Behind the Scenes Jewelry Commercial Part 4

So imagine this, you have a softbox and the softbox gives you light like this. So it goes like this is the light and it goes like this. When you put a grid on your softbox the light then goes like this. it doesn't spread on laterals so this is why you really need to use grids whenever you want to control your light a little bit better. So as you can see I'm using one light source and from this behind the scenes you cannot really tell how much lighting I'm using but I'm going to tell you right now.
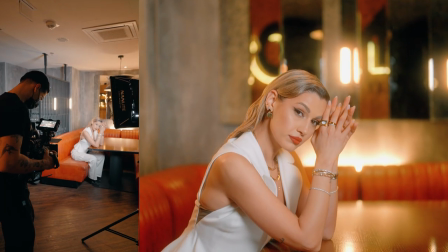(4:41)
So if we look at the clip you can see there is a really small pavotube in the back and two other pavotubes on the left.
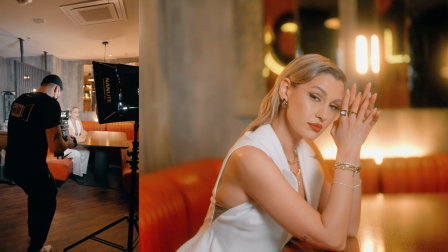(4:49)
So look at the image on the left, you're gonna see two pavotubes that stay there with their own magnets. So the pavotube 6c have their own magnets so you can just stick them whatever you want
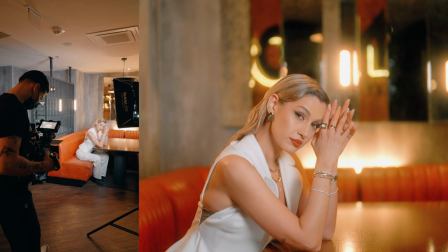(5:02)
and I put them there so I can have a really beautiful backlight on her hair and on her back.
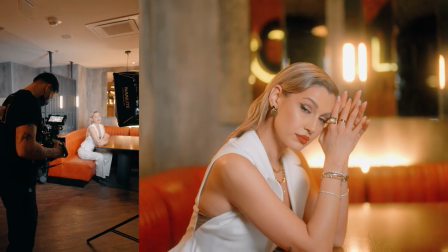(5:08)
As you can see it looks really nice, I really love the effect that it gives and because I have this filter in front that smooths out highlights,
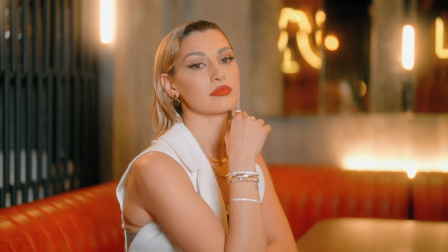(5:16)
it also smooths out my lights and it looks like super bloomy. And the filter is from Prince Les Effects, it's the dream filter.
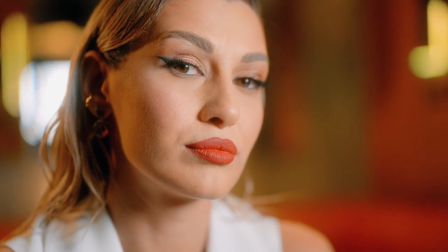(5:26)
But anyway, I really loved how this shot turned out and we're gonna do a little bit of lighting diagram so you can see exactly how I set up the shot. but let's draw the space
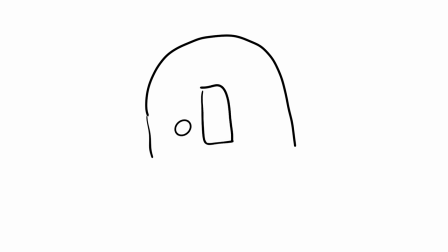(5:41)
that we filmed so here was the table here she was so in order to make this really nice we have to take a look at our space if we take a look at the space
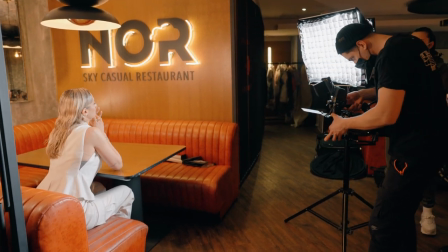(5:53)
we see that we have a little bit of leds in the back that are from the
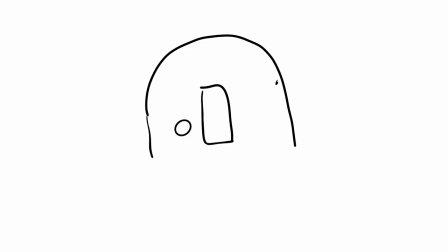(5:57)
nor logo and these leds are right here and these LEDs were giving me a little bit of light on her face, but not that much. So it was a little bit feeling the space with light. But the thing is, these LEDs had a really yellow color in terms of white balance. So they were around 2,900 kelvins. And the good part about nail lights is that you can basically set up your white balance on the lights. So I put the other lights, the pavotubes, on the same temperature.
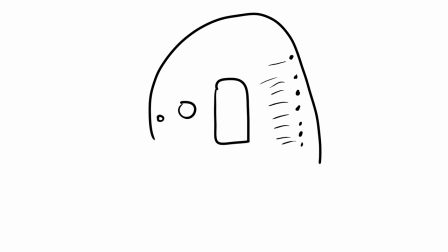(6:34)
So I have the pavotubes, one right here, one right here, and one right here. And these pavotubes were giving me light like this and like this. So these pavotubes were on 2900 kelvins because I wanted to recreate the same lighting that I had in the room.
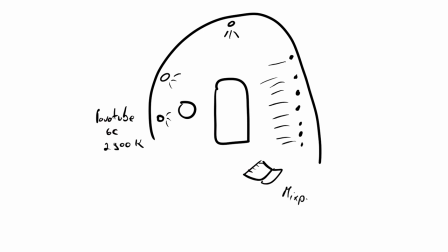(6:55)
and my main key light was here with the grid on it and the light was going like this so this was the mix panel my camera movement from here to here and I also moved the camera at some point here so I hope you understand a little bit from the sketch what I wanted to explain so we're gonna move to the next scene where we have a lot of fun unfortunately for this soon we don't have
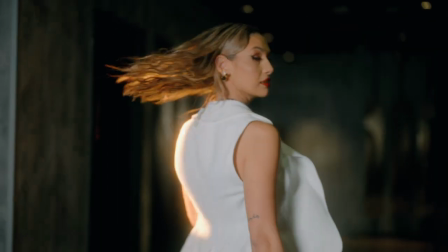(7:23)
behind the scenes because my assistant Chibri had to move the light so he couldn't film me while he was moving the light.
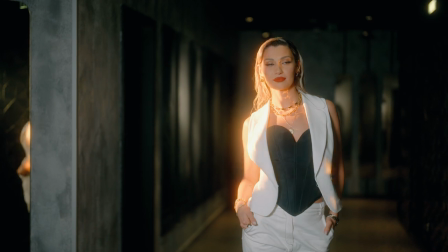(7:32)
But anyway let me show you what we did. So basically we had a two lighting setup here that was pretty creative.